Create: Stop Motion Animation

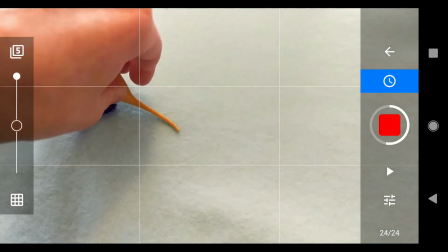And I want to take a couple pictures of that and then I'm gonna show it down back on the ground and
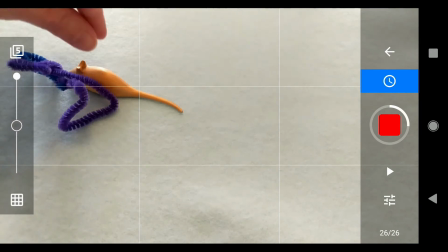it's gonna run away.
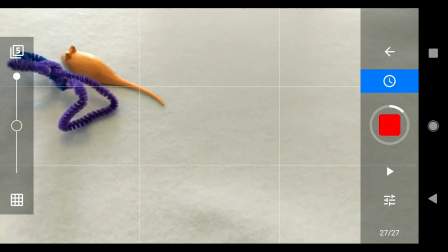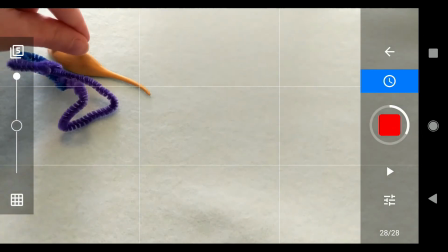And you can see I'm making these really gradual motions.
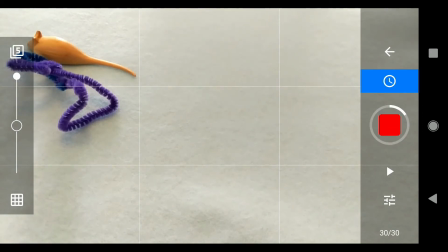I could honestly be moving it even less than this, but we just want to make sure that when this is all strung together that it has a natural look to it.
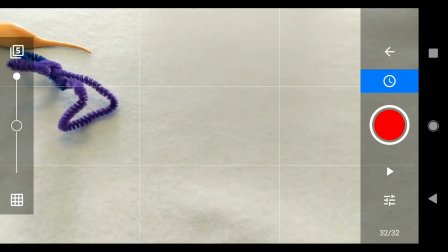And this is a very simple scene, right? There's nothing too fancy going on here, but you could really get more complicated with this and you could add more motion, you could be raising them up on platforms, you could have objects in the background, and you could be manipulating the limbs a lot more.
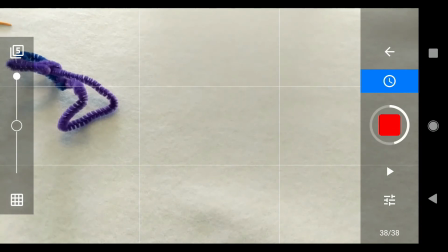I really only turned my pipe cleaner man, but I could have had him waving his arms around. Okay, so we finished.
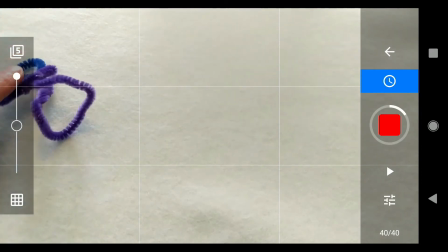I'll let it take another shot here. I think it might be funny to move him onto his side for the last frame. And then I'm going to go ahead and say, okay, we're done. Hit that stop button.
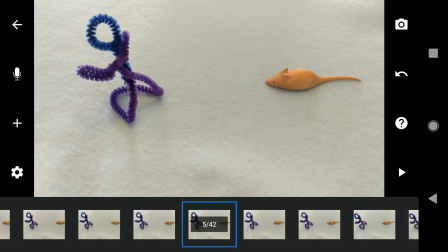Go back. And now you can see if I hit this play button in the bottom right, it will actually play our scene.
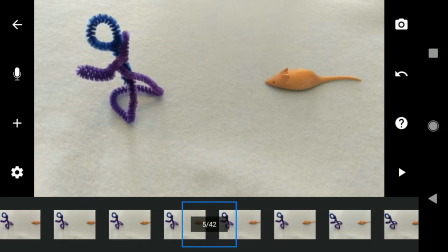Oops, see I caught my hand in that. So instead I'm going to go in, I'm going to scroll through, and that frame that had my hand in it, There it is.
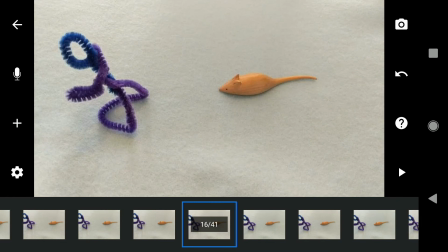I'm just going to delete it. And I could duplicate some of these to make it run smoother. I could add more audio to them.
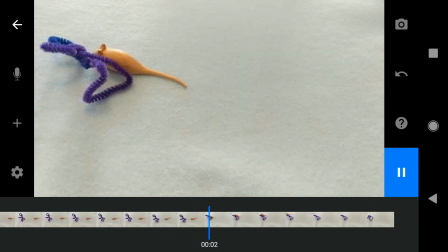I could add special effects. I could add filters, and those can all be found in the different menus in this app.
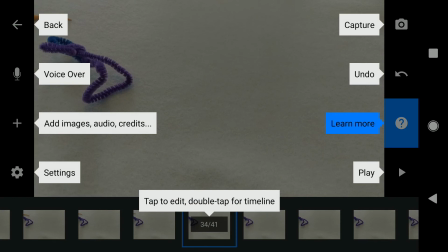So if you hit this question mark button, it'll pop up all these different options, and you can just go in and play with voiceover, adding audio, adding images to really get your video ready.
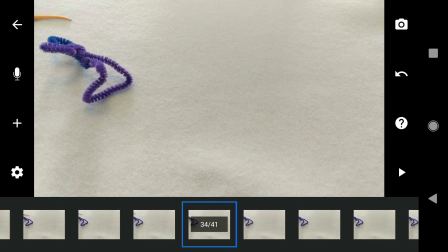Once you're happy with how it looks, and I'm pretty happy with this one, you'll hit the back button.
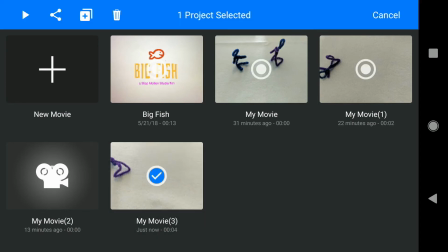You'll grab your movie here just by pressing on it and you can see there is this little button at the top that looks like three dots connected by two lines.
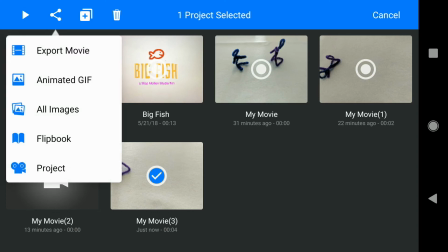Click that and you can choose how to export it. I might want to export this as a movie or as an animated GIF or just as a series of images because maybe I want to edit it in some free software like the photos app for Windows afterwards.
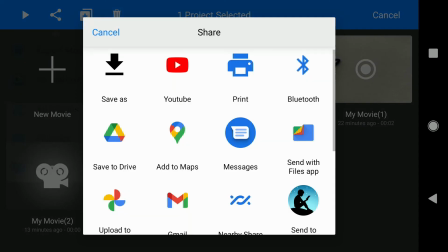In my case I'm pretty happy with it. I'm gonna export it as a movie and I could either save it to my device and transfer it over or I could upload it straight into YouTube or another app like that on my device. So that's really up to you with what's easiest for you. In my case I'll probably upload it straight to YouTube. Alright, I hope you had fun making this video with us today, and that you learned a little bit about how easy stop motion can be to get started with. So if you made a video and you'd like to share it, please tag us hashtag PPLD Take and Make, and we would love to take a look at your finished videos. If you want to get a little bit more information on stop motion and some more advanced techniques, I have some great links down in the description. One is an intro to stop motion video series through lynda.com. That's 3D with your library card. You'll just put in your card number, log in, and you can watch it, and it has great tips and tricks both on the basics of stop motion but also on some things like creating a background,
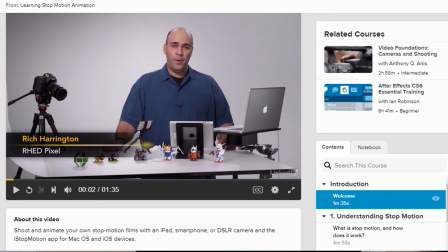dealing with the lighting, some great video editing techniques that can really be helpful to you. And if you're looking for some books to kind of dig in more to the advanced part of stop motion, we We have some great ones at the library that you could put on hold. One is called Frame by Frame Stop Motion by Tom Gasek, and that really digs into the editing and software aspect of putting together a stop motion video. So if you want to get warmed up into, you know, editing after the fact, that's a wonderful resource that kind of takes you through the steps.